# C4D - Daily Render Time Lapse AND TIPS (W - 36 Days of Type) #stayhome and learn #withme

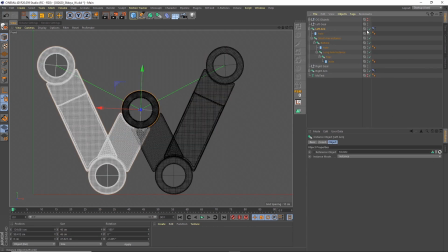4:36 So this is the point where I've just duplicated the whole setup that I've done for the right arm and now making the left arm.
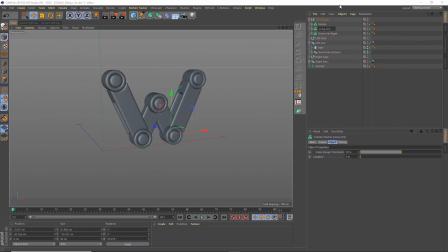4:42 And you may have to make sure, obviously, you duplicate that with the goal objects as well, so we can move those around.
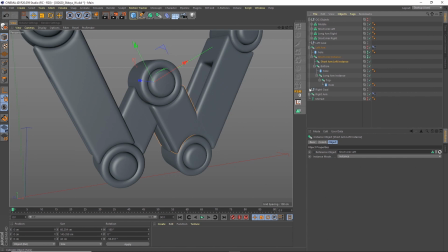4:48 And then within the hierarchy for the left arm, I just hidden the objects that are duplicated, like the central hinge. And as you can see,
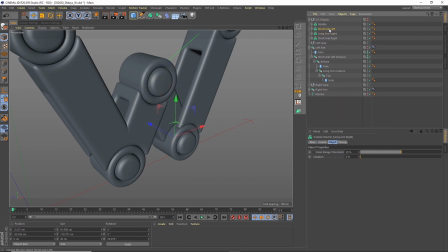5:02 see the right and the left arm are kind of bumping into each other, they're crossing over.
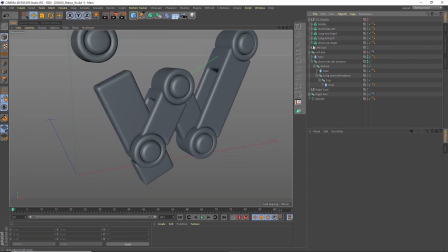5:07 So I'm cutting out holes of some objects and making some objects thinner, so everything kind of fits together like a jigsaw puzzle.
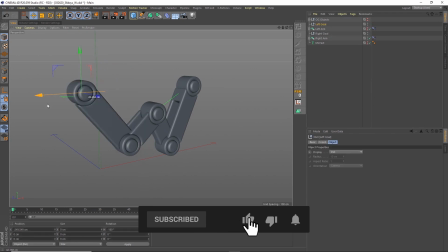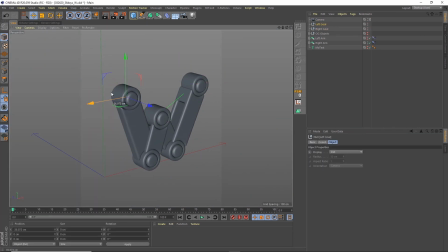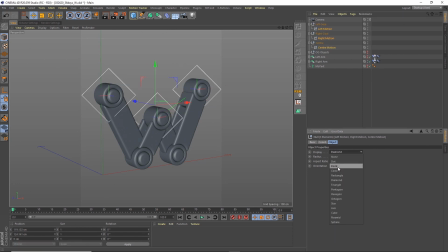I set up my own goal object for the center hinge.
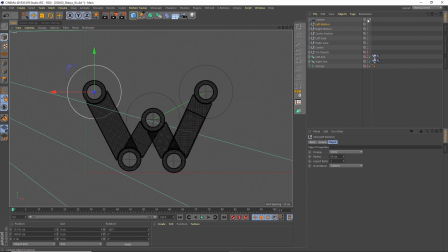5:57 I then create a few more nulls based on those original ones, and I'm using those to actually create the motion. And what I've done here is just change the way they're displayed. I've made them a larger circle so I can control them easier.
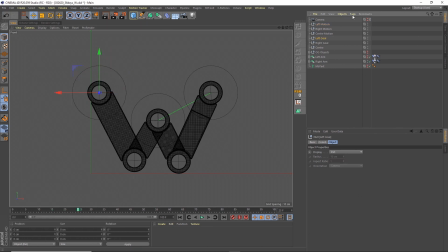6:11 And the reason I've done that is because on each of the original nulls I'm putting a constraint tag, a character constraint tag, and that is constrained to the new null that I've created. And then I'm using the spring constraint so that as I move that top null,
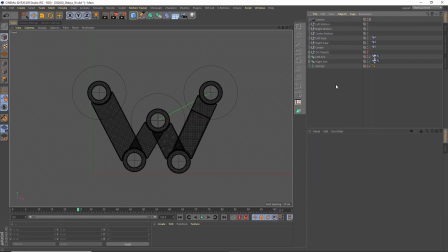6:30 I can then have some like bouncy motion on it, and which you have a little bit of control over, and it gives you some nice secondary motion.
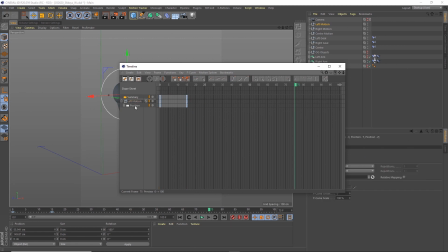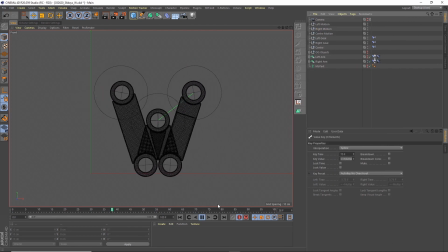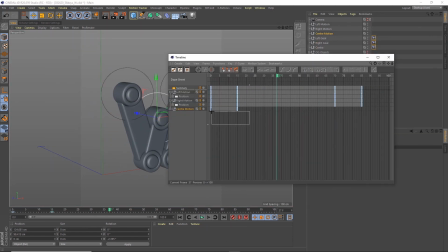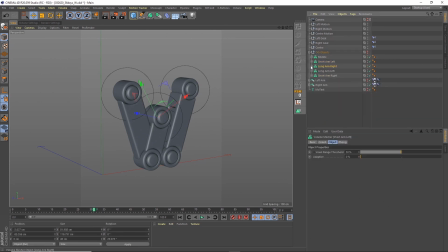Here I'm just updating the arms so they have more detail in them.
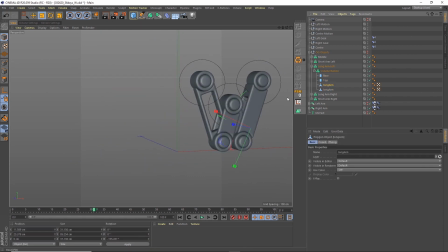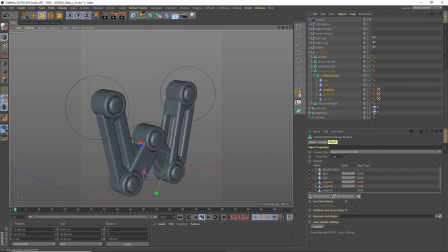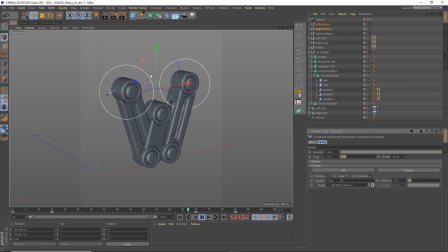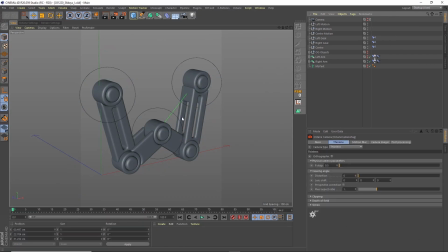7:58 I opened up a scene of one of my previous 36 days of type, and I'm just using the background stage,
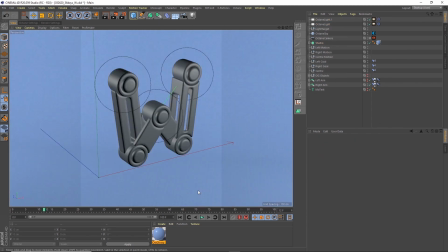8:05 the lighting and the camera, so I've got the same angle and setup so it looks like it's part of the same set.